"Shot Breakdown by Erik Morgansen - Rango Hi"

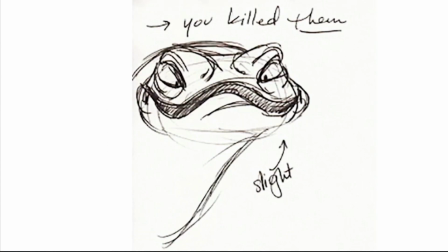492s
So in the same way as Bill's performance is broken into, I've kind of broken these thumbnails into two.
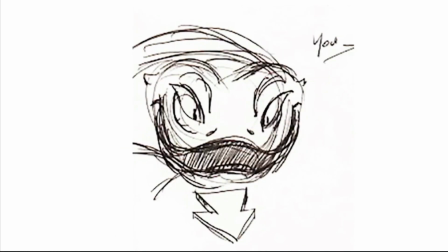498s
So I've got the first part of it where the head is more still and it's more direct and confrontational.
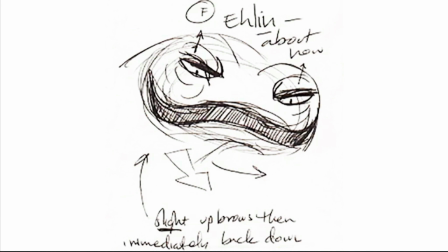503s
I've exaggerated the drawings a little bit here, and I'll describe in a minute why I've done that. But once I get to this part here where he says Jenkins Brothers,
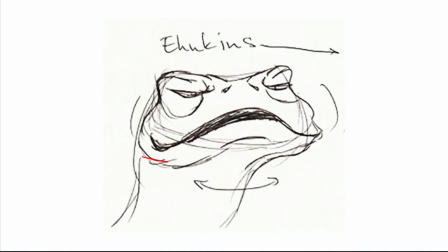511s
I'm doing this head shake side to side as a transition from that first part where he's more still into this next part where he says, with one bullet, wasn't it? And he's pretending to be impressed, but it's really just to be sarcastic.
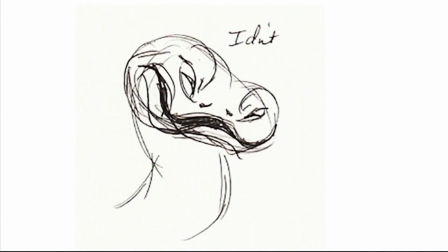529s
And so then he does this laugh, and then he does this confrontational moment here where he backs up and then pushes in.
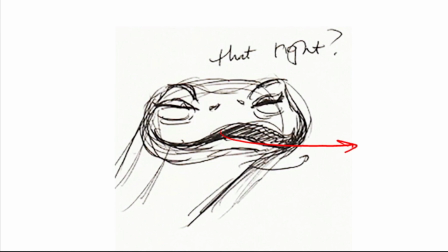537s
Isn't that right? And he gets more in Rango's personal space there. There's another part of this shot that we're not seeing in Bill's reference where he speaks to the other people in the crowd,
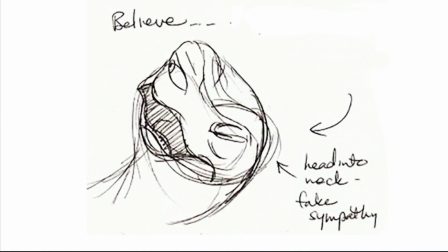547s
and he says, all these people here believe in you, but you're actually kind of a fake. So when I let this play through, you'll see how exaggerated some of these drawings are.
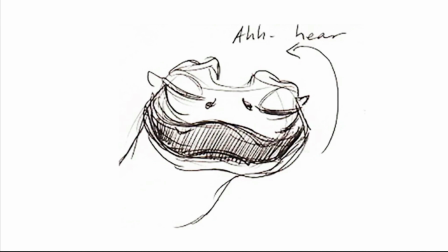555s
And the reason I do that is that oftentimes I find it difficult to get subtle actions to read properly in my thumbnail drawings. So I'll just do them more broadly and then leave a note for myself that says you should tone this down when you actually block this in on the character.
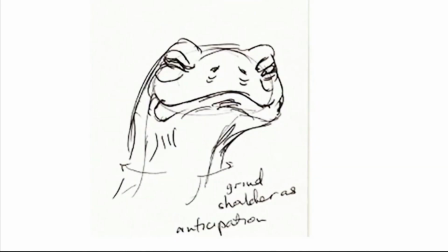567s
So I'll let this play now.
I hear you've been telling about how you killed all them Jenkins brothers with one bullet, wasn't it?
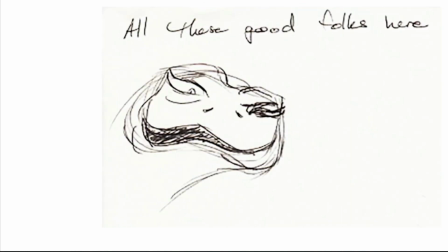576s Isn't that right? All these good folks here believe your little stories, don't.
At this point, I have everything that I need to begin animating my shot. I've got my reference from Bill Nighy broken down, I've got my naturalistic snake behavior, and then I've got my thumbnail planning that blends those two things together. So now I'm ready to go. I have all my information. I can go from blocking to a nice finished refined shot. That's my shot breakdown. Thanks for watching.